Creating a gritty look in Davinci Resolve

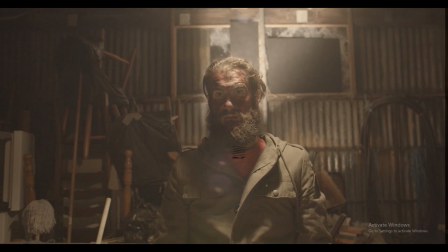G'day, I'm Drew Hare from Gringo Productions, and today we're going to go from this image to this image.
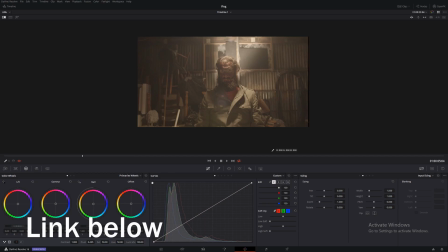So you can download this footage from my website, and then once you've got it in the edit, the first thing you want to do is make sure you're in a 4K timeline.
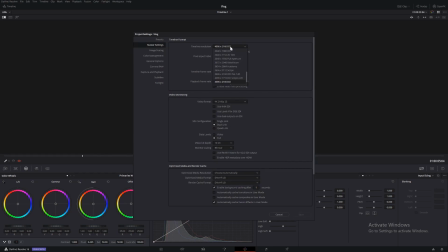So come up to Master Settings, Timeline Resolution, and it is 49 by 2160 DCI. Save. It's also in 25 frames a second, and data level full. So this is a pretty easy technique.
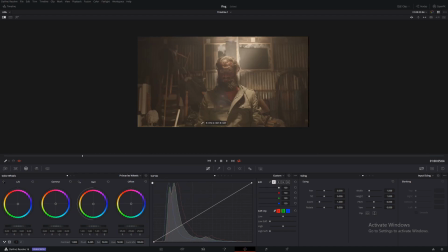It's a pretty extreme grade, but it looks quite interesting.
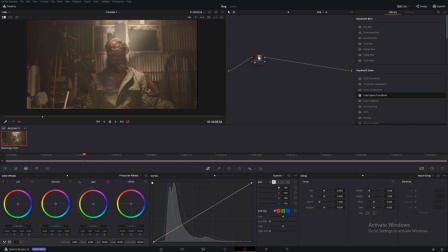Okay, so the first thing we're going to do is we're going to leave this node as is, but we'll change the name to face. Then we'll create another node, and we'll call this node dsat. Change it to a layer node, so Alt-L on Windows.
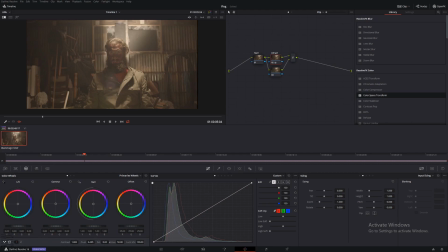And then we will desaturate this node down here. And we're going to bump up the contrast a lot. So about 1200. And you notice nothing is changing. So it won't have any effect until we actually create the layer.
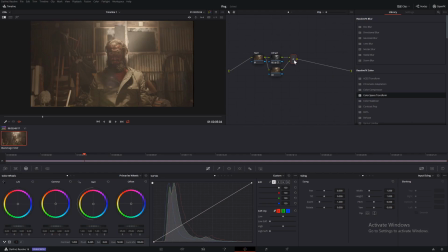Well, the overlay. Come into this little part here. And go down to composite mode.
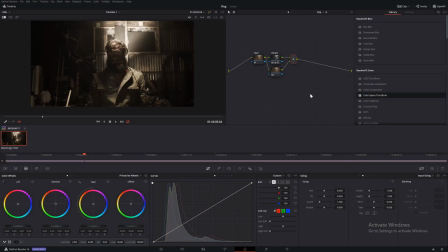And we're going to change it to hard light. Now, as you can see, it's quite an extreme look.
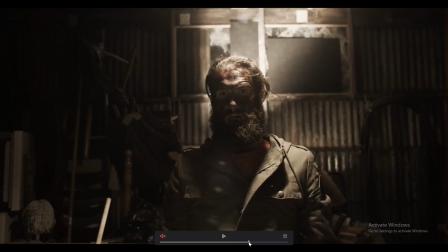But there is a couple more things to make it look more interesting. So go back in again.
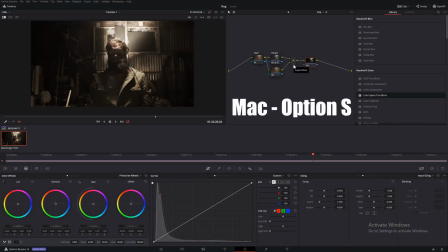Create another node, Alt-S, and then make another layer node, Alt-L, and make another node, Alt-S, and then change composite mode to overlay.
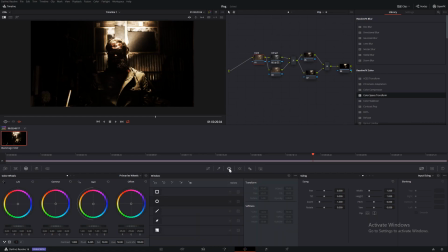And we'll kind of come back to the face one, and we're going to make a power window circle, put it over the face, roughly.
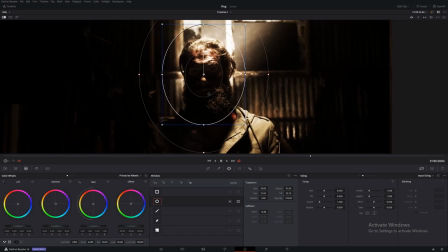Let's zoom in a bit. Yep, and we just want to bring up some of this darkness.
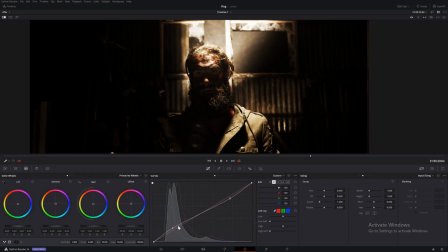Can't really see what is going on. So maybe something like that. Put in some more contrast. We really want the face to stick out. And we're going to sharpen it a lot to give it a really dirty, grungy look.
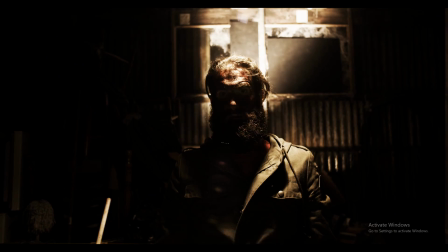So that was after. That's before. So we're just raising the shadows and putting more emphasis on the face.
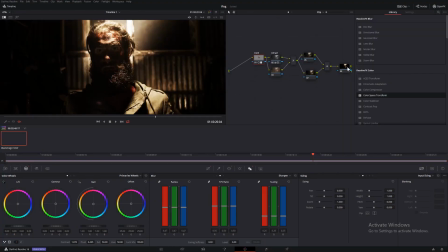Okay, so come back to this node,
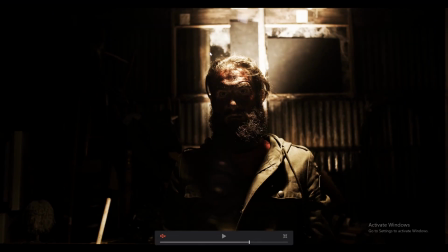and looking at the image, I think a vignette would help, and we need to do something about this because it's really sticking out.
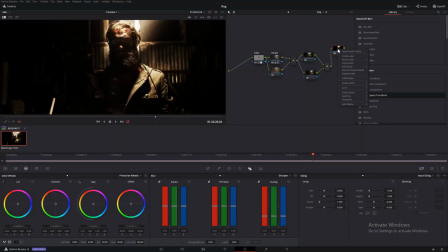So we'll call this one vignette, or just vin, and create our vignette with the power window, and then we want to do everything on the outside of this window, so come down here. Shows everything on the outside. And then we'll go to our curves and we'll bring down a lot of the shadows and some of the highlights. Okay, so before, after, and this is just putting more attention onto the subject.
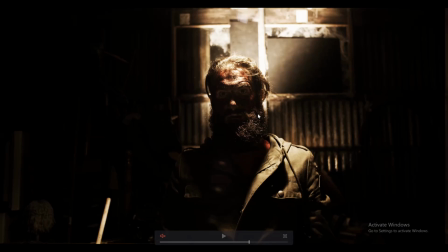Okay, now we still got to do something about this because it is sticking out a lot. It's a lot brighter than everything else outside the vignette.
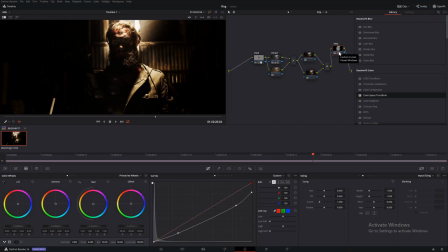So we'll make a parallel node, so Alt-P.
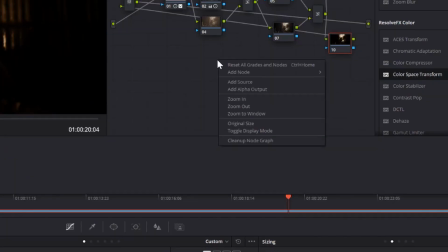And we'll just clean up our nodes, so right-click, clean node graph.
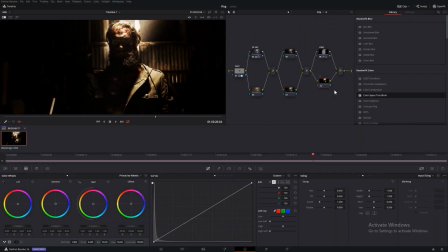There we go. And we'll call this one, what is it, broom handle? It's broom. Or just BR. Okay, so we'll create a mask around it with the pen tool, and then we'll track it.